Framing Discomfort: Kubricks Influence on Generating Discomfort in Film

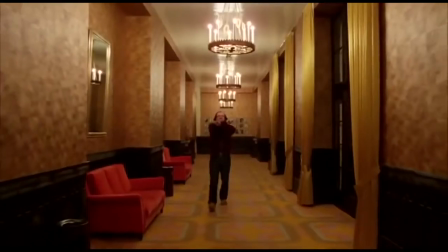0s
Cinema, like all other forms of art, seeks to evoke emotion,
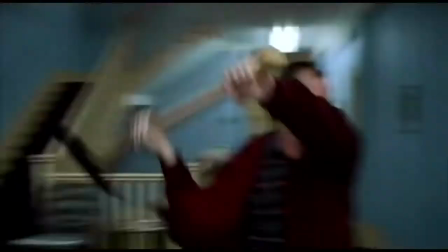4s
and in the same ways paintings and photographs rely on framing and composition to evoke these emotions, so does film.
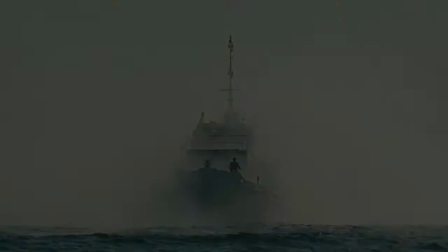11s
One of the most powerful feelings film can evoke is fear, and it's probably why there are entire genres dedicated to making an audience feel it.
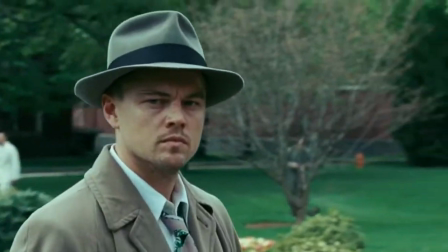19s
But when generating fear, it isn't always that easy. And when it comes to films, audiences need a little priming.
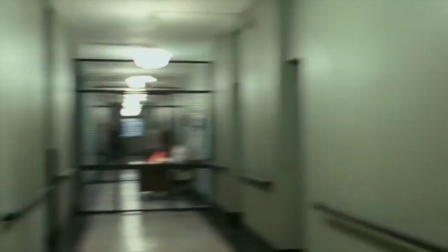26s
What primes an audience for fear, though, is discomfort. It's knowing inherently that something is wrong despite having no possible clue what that could be.
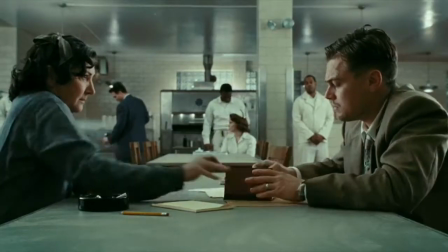34s
And the main way this is done is through proper framing and composition.
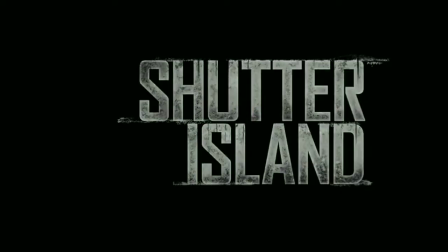38s
One of the biggest names in film history to which the creation of discomfort in film can easily be attributed to is Stanley Kubrick.
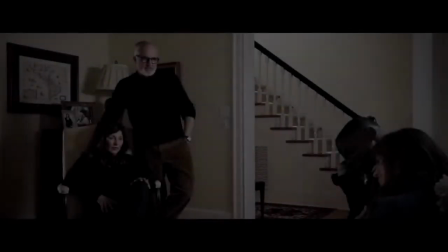45s
Kubrick has been a huge influence on many famed directors and has been regarded as one of the most influential directors in cinematic history.
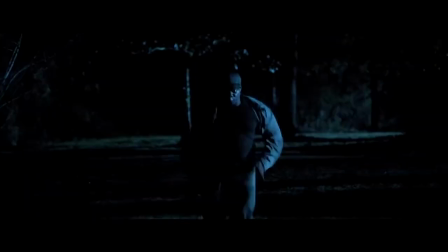54s
Kubrick's framing techniques in particular have also gone on to influence entire genres that focus on generating fear,
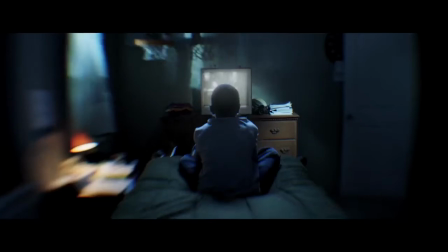61s
like some types of science fiction, mystery thrillers, and most importantly, horror.
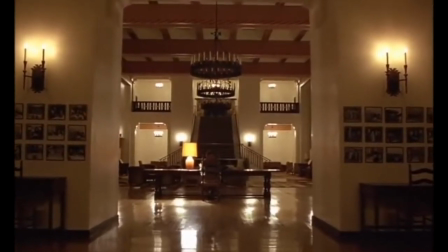69s
While most of Kubrick's films successfully generate discomfort, he tends to follow a recipe of constant startling symmetry and point perspective,
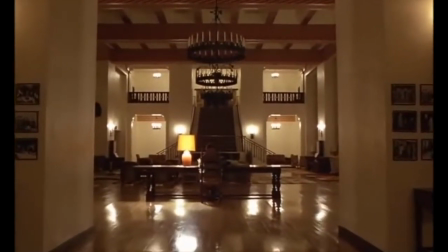76s
often combined with upbeat classical music to facilitate an eerie feeling of something being off.
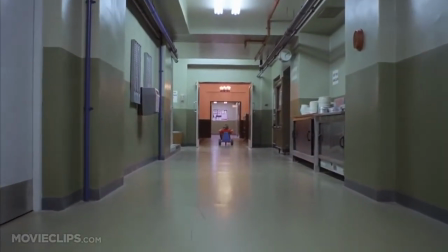82s
While several of his films would be great examples, Kubrick's 1980 film, The Shining,
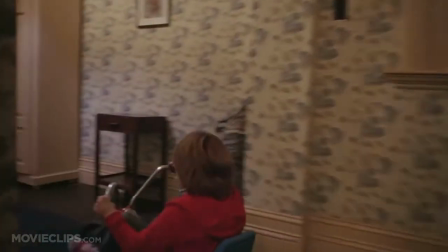87s
is a horror film that perfectly primes the audience for fear through his constant and unrelenting use of point perspective and symmetry.
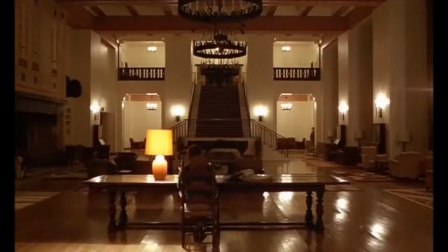95s
The Shining is drenched almost entirely in point perspective and symmetrical composition.
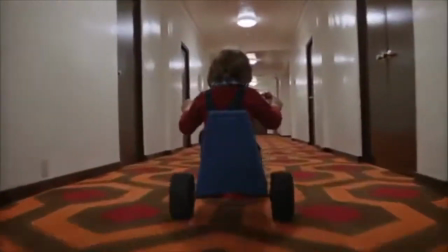100s
One of the most iconic uses of this, not only in this film, but throughout all of film history, is Danny's tricycle ride.
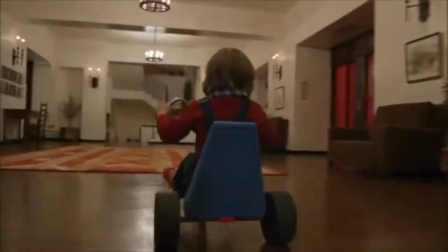107s
Kubrick's use of symmetry throughout the entire shot and his constant use of mirroring are unnatural
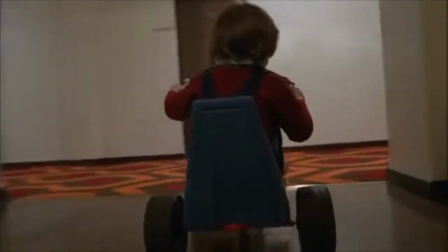113s
and fundamentally disturbing enough that a sense of mounting tension is easily generated from it. While symmetry ends up an actual motif in this film, it is the usage of symmetrical mirroring in cases like the hotel's hallways,
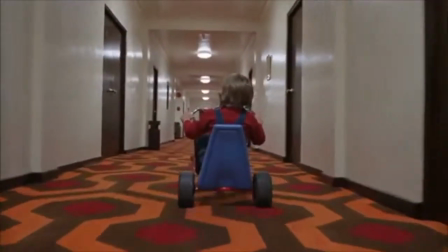126s
where the mirroring is unnatural and architecturally speaking, impossible, that helps to further disturb the audience,
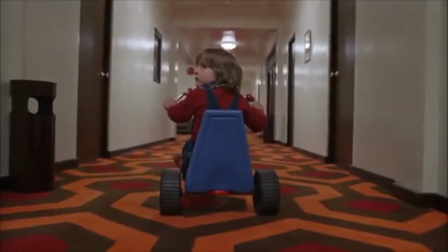132s
and do so just enough that the audience is essentially creeped out enough to know something is wrong, just not what is.
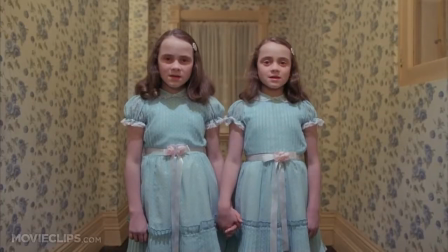139s
The Shining, with its genius framing techniques, is a film that would later go on to influence other horror films,
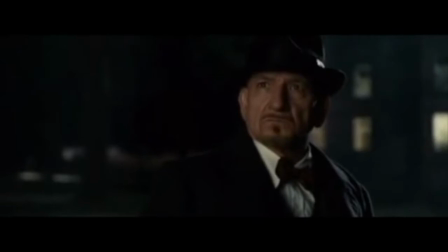145s
two being the next films in line to be discussed: Martin Scorsese's 2010 film Shutter Island and Jordan Peele's 2017 film Get Out.
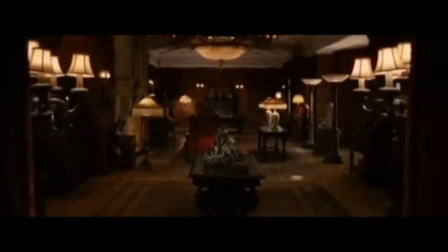154s
While Martin Scorsese's film Shutter Island is one that deals with themes and motifs similar to Kubrick's The Shining, mazes, sanity, and isolation to name a few, like several of Kubrick's other films, the storyline and plot lose out to the cinematography.
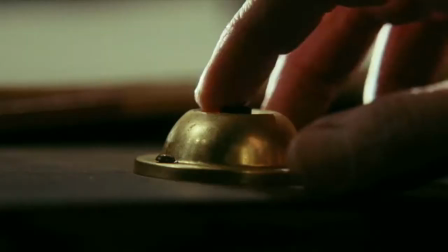169s
Scorsese's Shutter Island is a film so heavily coded in tension, some critics would say that's all there is to it.
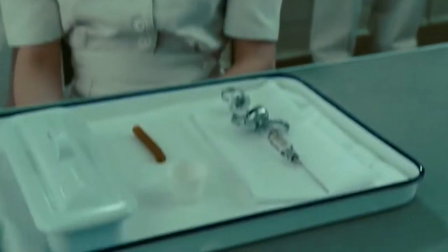175s
And while the storyline might not compete with the cinematography,
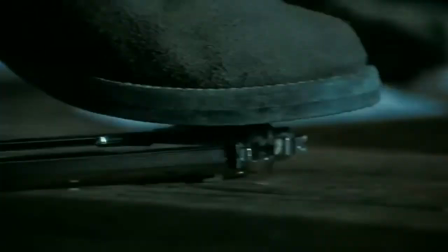178s
the framing and composition at least do generate the tension and discomfort Scorsese seems to be aiming for in this film.
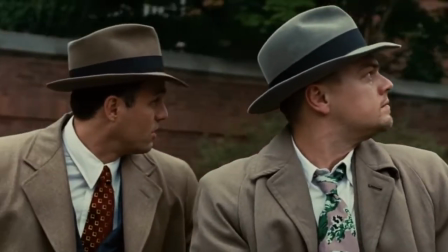185s
One of the scenes in Shutter Island that automatically generates tension and discomfort,
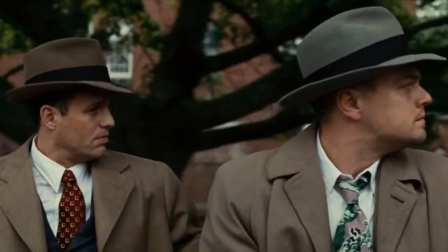190s
and is also clearly influenced by Danny's tricycle ride in The Shining, is Teddy and Chuck's characters arriving at Ashcliff.
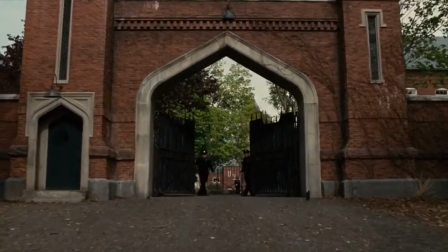197s
The way this shot is composed from the gate first being seen to once they make it inside is entirely in point perspective,
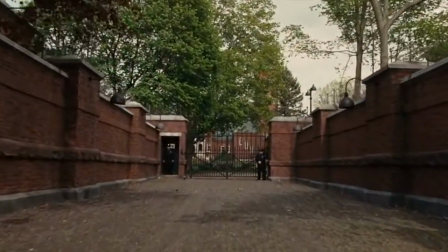204s
and this usage of point perspective seems to establish a sense of things being wrong right off the bat.
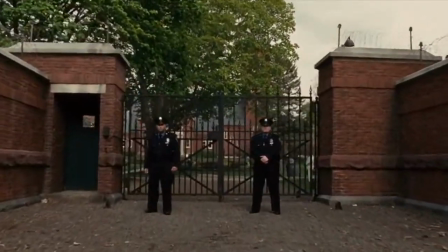209s
There is an eerie sense of calmness in the air that rubs you the wrong way and comes off as unnatural.
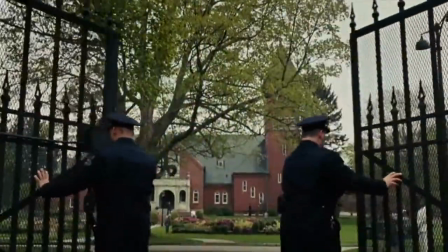215s
While Scorsese doesn't bombard his audience with symmetry and point perspective as much as Kubrick does, there are several scenes and shots throughout the film that incorporate these framing techniques and clearly display Kubrick's influence on Scorsese as a director.
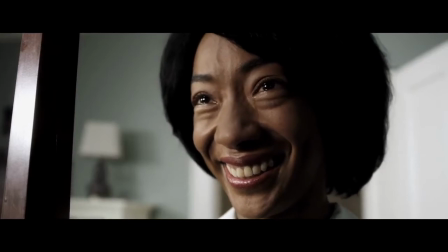231s
Jordan Peele's 2017 film Get Out, despite dealing with completely different themes, slavery, fetishization of the black body,
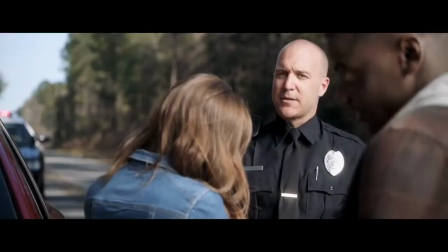240s
and a post-racial America to name a few,
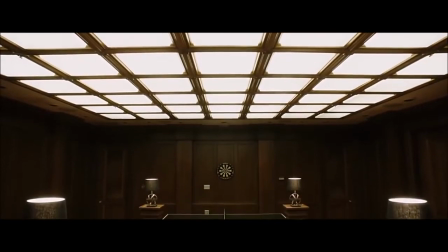242s
still draws heavily on the framing and compositional styles associated with generating discomfort that were first established in Stanley Kubrick films.
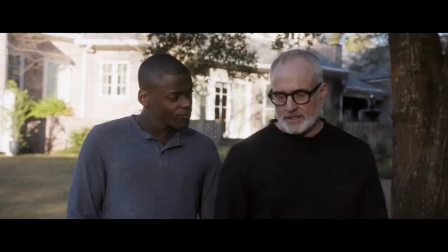250s
Get Out might not employ point perspective and symmetrical compositions to the point of symmetry becoming a motif,
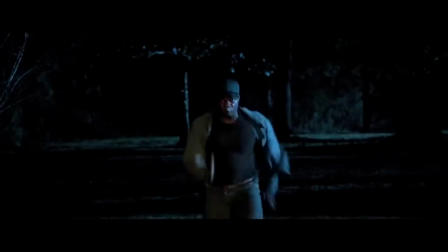257s
but it is one of the first things you see upon the film opening.
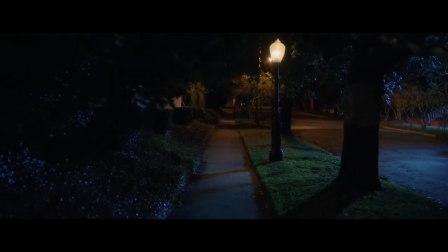261s
Get Out's opening scene is shot in point perspective and follows a character you later learn to be Andrew walking down a darkened sidewalk.
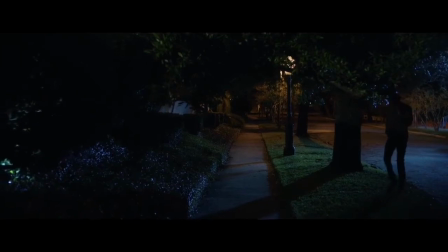269s
The first couple of frames are just the sidewalk and the camera backtracking until Andrew enters the shot.
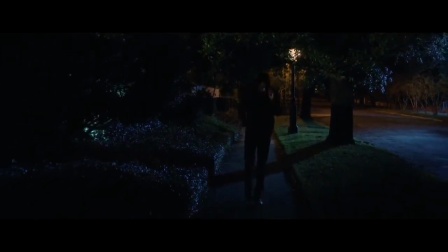275s
This shot immediately, from the minute you see the sidewalk, seems to be off. There is something wrong, and like in The Shining, the sense of something being off usually establishes a feeling of foreboding, or that something bad is about to happen.
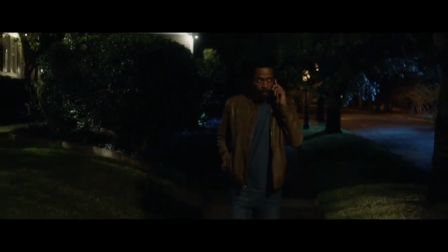288s
Though in contrast to Kubrick, Peele does not use a classical piece of music to set an eerie tone,
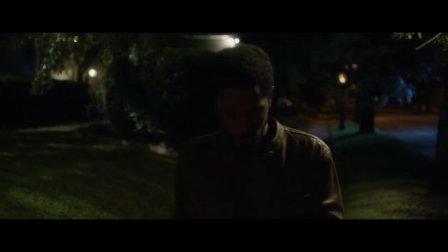294s
instead using no music, which for this shot leaves an emptiness that's almost haunting.
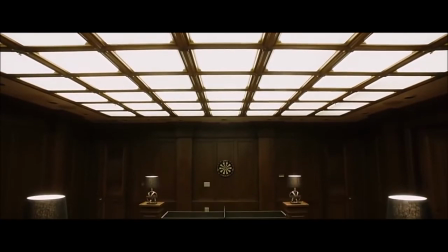299s
There are still several cases of symmetry and point perspective throughout this film.
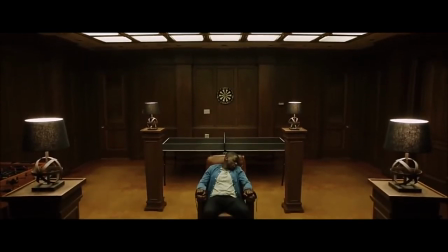304s
One of my favorites being when Chris wakes up trapped.
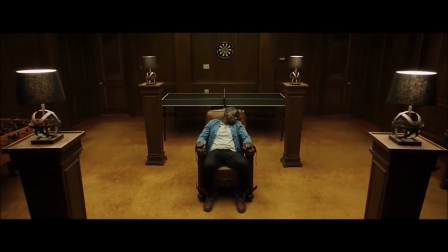307s
That shot is set up to be perfectly symmetrical to the point of being creepy, and while you should already fear for Chris, that sense of foreboding worsens.
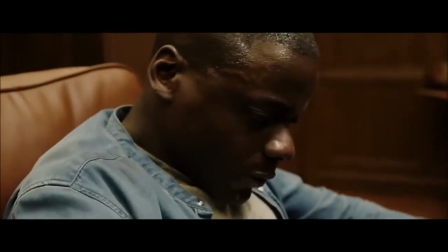316s
It's in shots like these that Kubrick's influence can easily be seen.
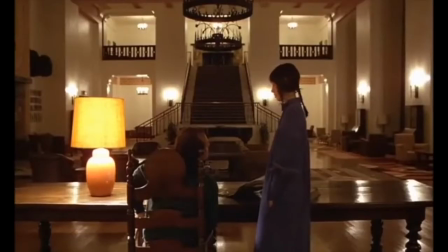321s
All in all, it's clear the effects of framing and composition are far and wide when attempting to generate emotion,
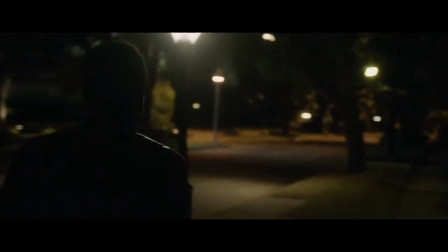327s
and that Kubrick's introduction of point perspective and symmetry in composition have come a long way in generating discomfort in film.